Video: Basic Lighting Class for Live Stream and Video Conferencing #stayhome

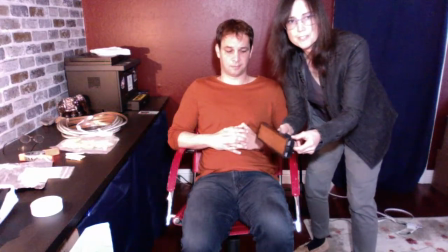[15:50]
So we have two lamps here that we're going to use. This one is an LED lamp that I use in my video shoots and it has a dimmer.
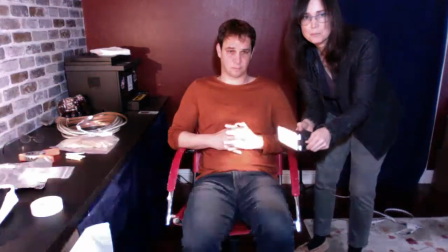[16:00]
It's pretty bright.
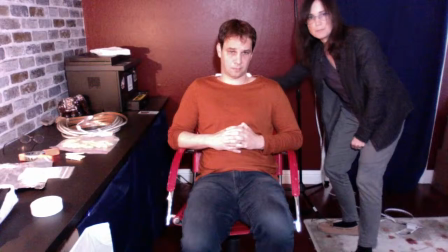[16:02]
So I'm going to put that on the floor on a stack of books behind Scott and it's going to create
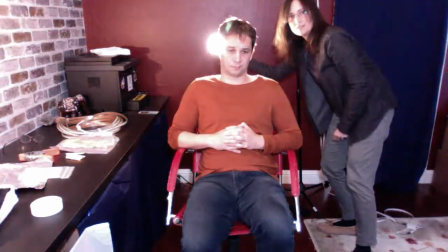[16:10]
some bright light around his hair here.
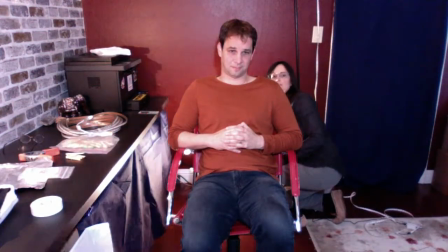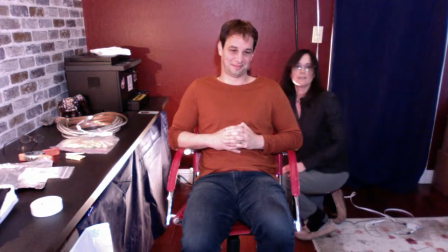[16:19]
let's get that up there okay so now we see a little bit of that light there right along the edge of his hair it's really subtle although you're seeing it more on me but normally
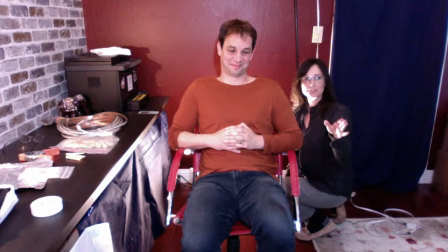[16:31]
I wouldn't be standing here so another thing that you can do is you can use a lamp.
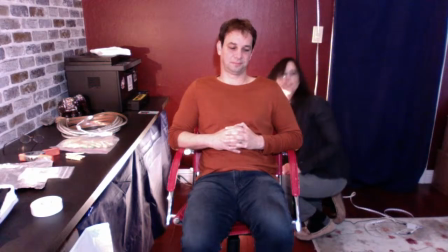[16:37]
I'm going to turn this light off.
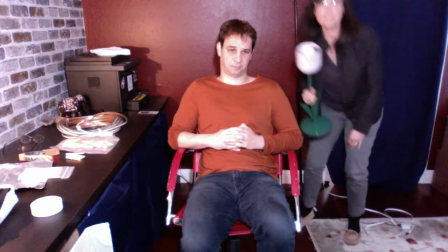[16:45]
And I have this old 1940s,
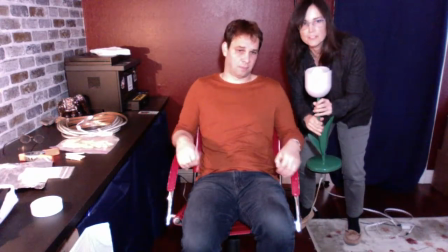[16:49]
1950s lamp that my grandmother gave me as a gift.
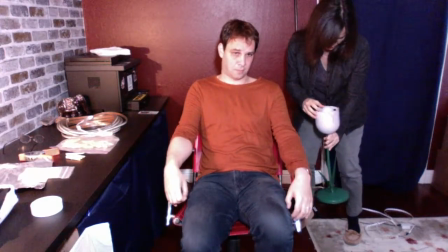[16:55]
And it has a, I think it's about a 50 watt bulb in it.
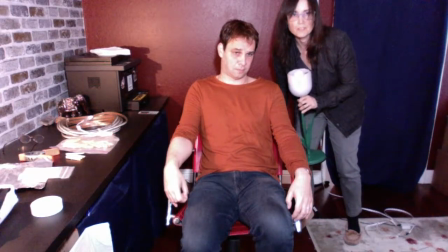[17:00]
So I'll turn it on and we'll see if we can light him from behind with this lamp.
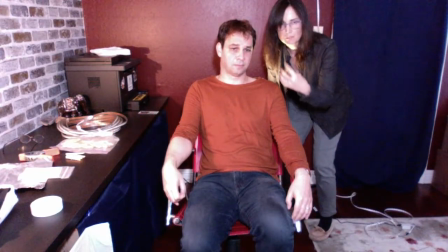[17:06]
it's also a cfl bulb so these cfl bulbs take a little bit what take a little bit of time to become brighter so when you first turn it on it might not be as bright but in about five minutes it'll it'll be much brighter okay
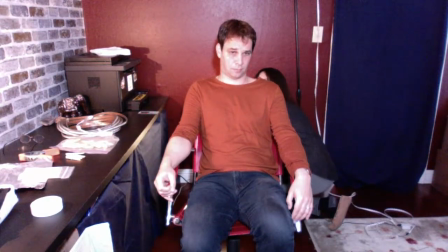[17:24]
yeah that's not very bright but
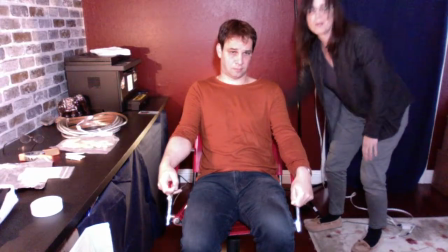[17:35]
so there's a little bit of a light here you probably probably can't see it very well on the
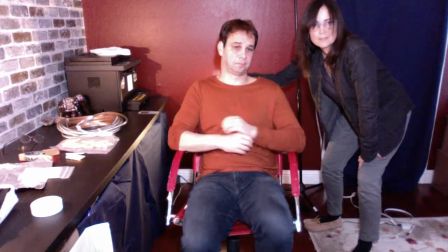[17:40]
screen i'm seeing but um a little bit of a light there okay
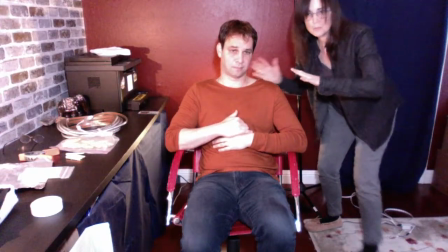[17:46]
so normally we would be closer to the computer screen and we would light this all around us around the computer um i'm just for demonstration i'm backing off so that you can see everything that i'm doing one of the other things that I want to show you is how to bounce light to use as a fill on the face. So that's what we're going to use our cardboard and our tinfoil for. Also, if you have a stand or a music stand, we're going to prop it up on this music stand.
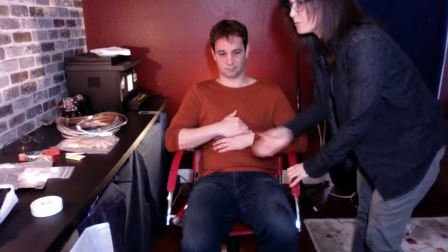[18:28]
Okay, so Scott, I'm going to have you just come a little bit more forward okay see what some people are like reading here okay
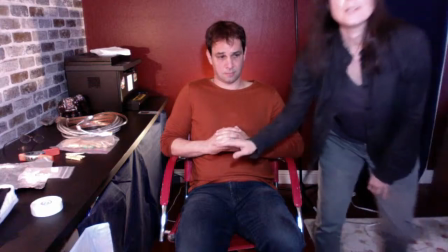[18:39]
let's see so now we have a light from the front coming here
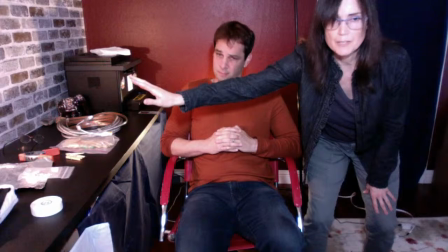[18:45]
we have a light off to the right might be your left we have our back light
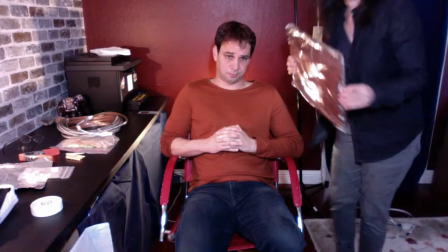[18:52]
and then we're going to use this tinfoil to add a little light to Scott's face.
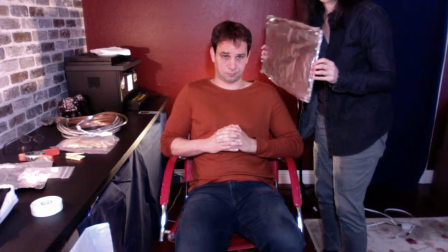[19:01]
So you can probably see that when I move this tinfoil around, I'm either getting a shadow or I'm getting a little bit of a highlight on his face. Like right here, you can see some of the highlight coming right there.
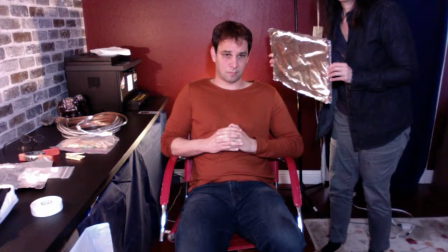[19:13]
I'm going to back off a little bit, and then we get just a little bit of that highlight. you
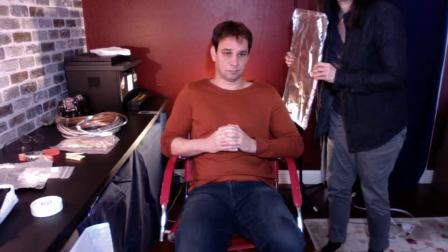[19:19]
can go in this direction as well and you can get just a little bit of a highlight there I'm gonna have you move a little bit more forward
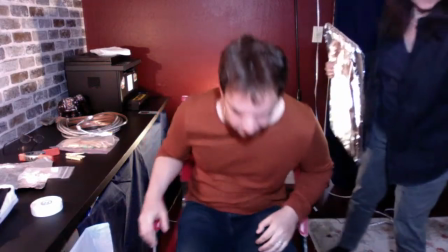[19:29]
okay so once we figure out
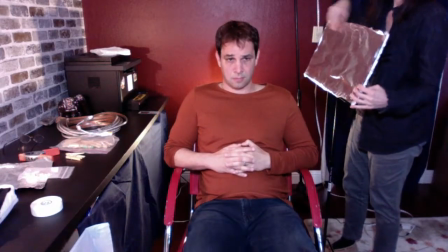[19:36]
where we want this to be so we got some
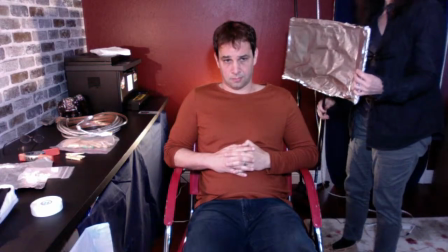[19:42]
light right there so we hold it here we lean it up and I'm going to use this clothespin
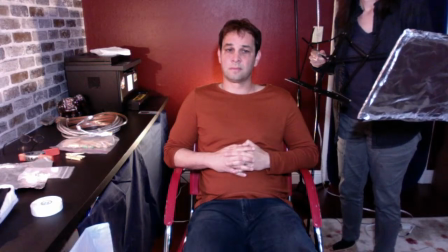[19:48]
which is stuck on here on the music stand I'm going to use that
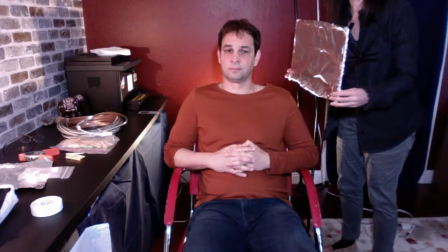[19:54]
to prop it up household items look at that there's a nice
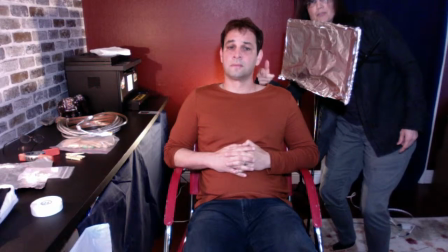[20:00]
extra little bit of light right around here around his face so now we
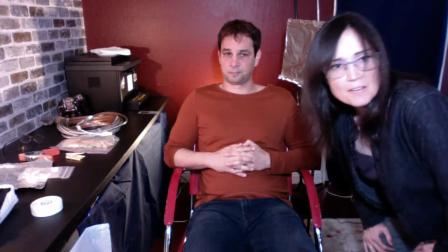[20:05]
have some now we have some nice fill on his face he looks pretty good.
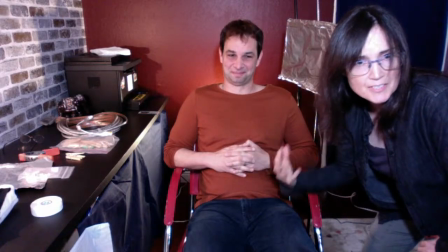[20:11]
So you can create this basic lighting setup using cardboard and tinfoil.
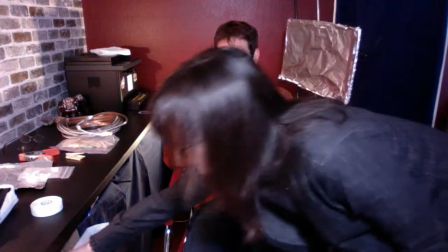[20:17]
You can use this. If you don't have tinfoil, because I know some people are running out of things,
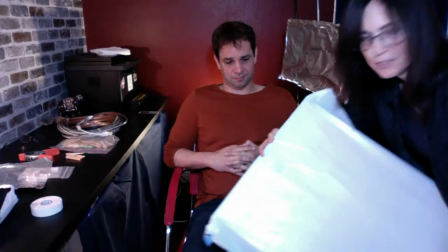[20:24]
you can also use a white plastic trash bag on this poster,
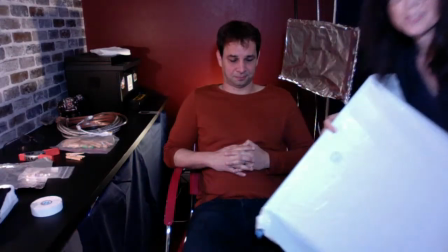[20:31]
or you can put it on cardboard, and you can also use that as a bounce. So let's try that.
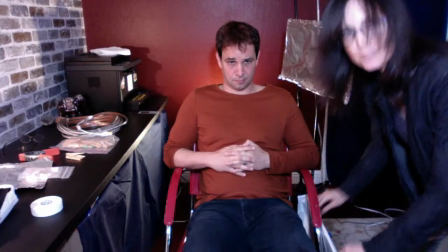[20:36]
It's going to probably be pretty subtle for you guys to see okay
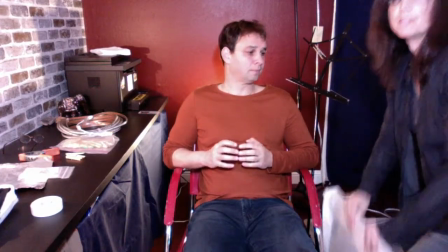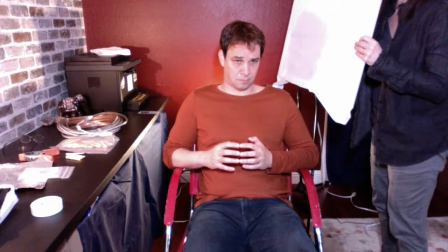[20:46]
so get
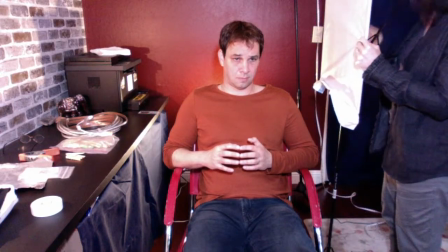[20:52]
a little bit of a shadow on here yeah okay nice so
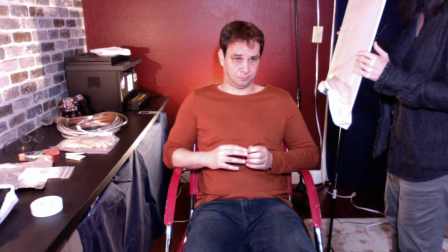[21:00]
I'm propping the white plastic bag up and we're getting just a little bit of an extra fill on this
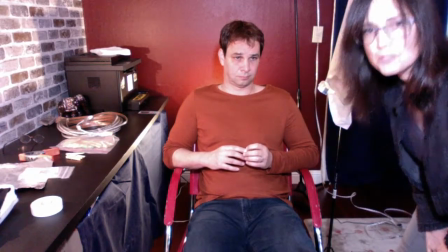[21:07]
face there it's very subtle though so I'm going to take this away and
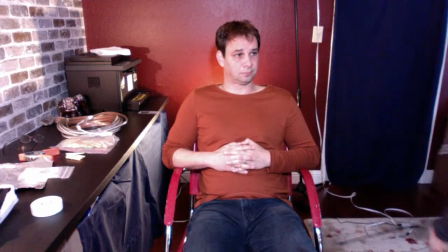[21:14]
now for anybody who is a musician I'm
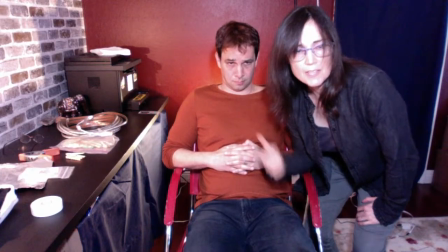[21:23]
gonna have Scott get his bass and have him stand and we're gonna do a
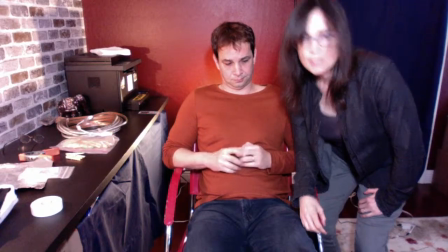[21:28]
lighting situation where you're standing okay so I'm gonna have you grab your base
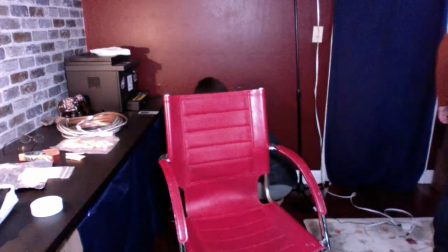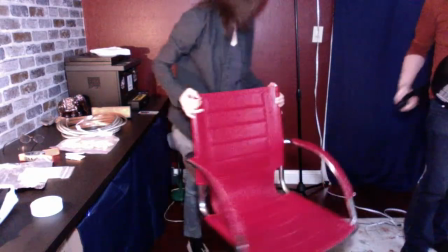[21:39]
so I'm
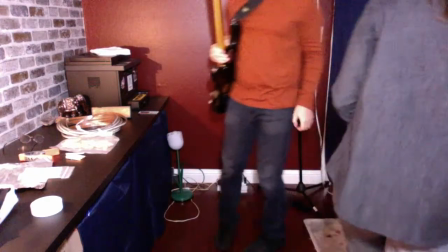[21:48]
gonna have you stand right back there okay
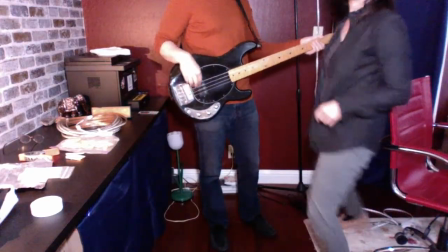[21:52]
so Scott so this is for
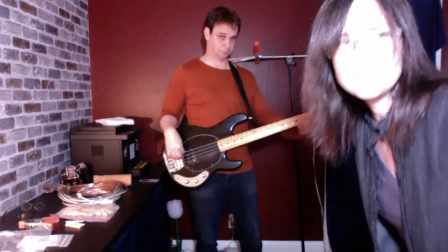[21:57]
some musicians out there so we're gonna tilt this up and
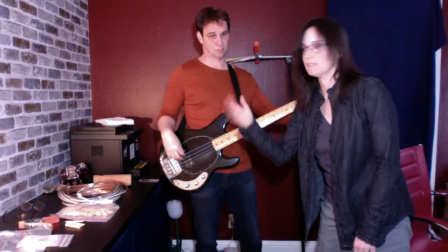[22:02]
I have my front light coming on Scott my lamp
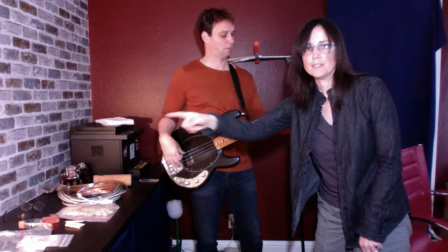[22:08]
light over on this side over here and I think I want a little bit more light on
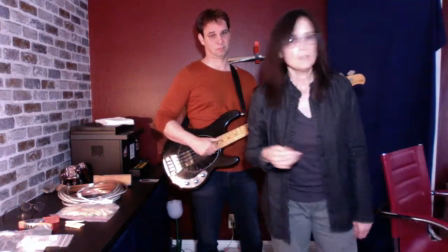[22:13]
Scott so what I'm going to do if you have a light
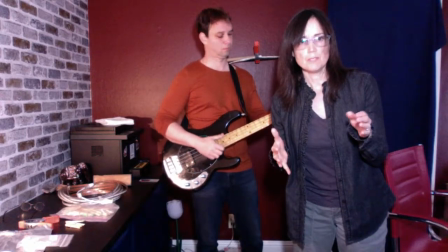[22:18]
that is about a hundred watt bulb you can take it and bounce it
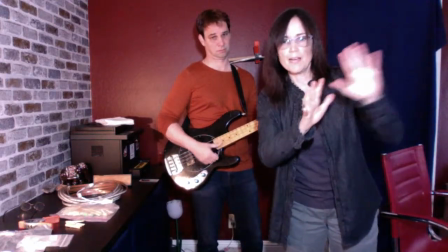[22:23]
into the wall so I'm going to show you and that will actually take
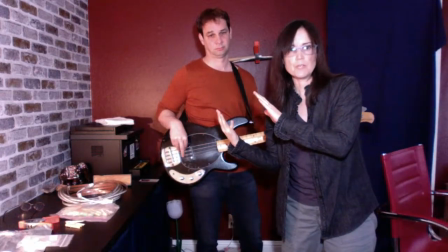[22:28]
the light and it'll bounce it back towards the person it's a really great way to get just an overall ambience kind of fill light.
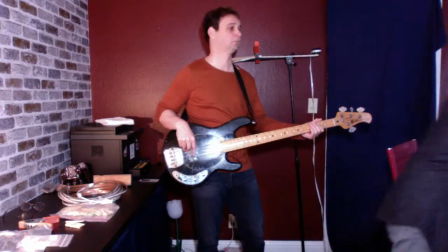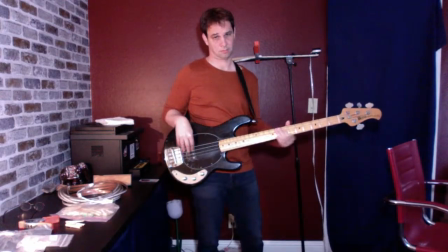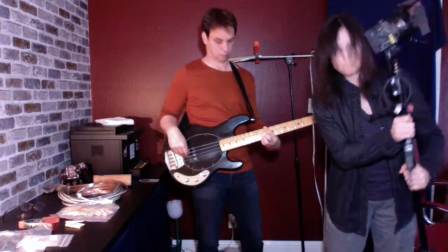[22:47]
So I don't have one of those floor lamps with the multi lamps on them.
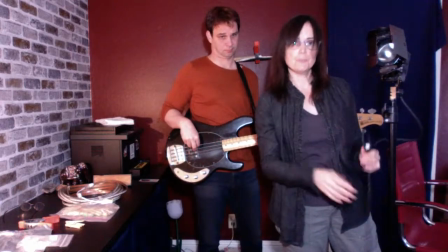[22:55]
Sometimes they make them with three different lamps. You could probably use one of those if you have one of those lamps or you
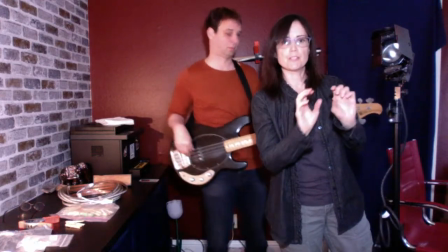[23:04]
could have like a couple of different lamps together and just kind of bounce them into the wall.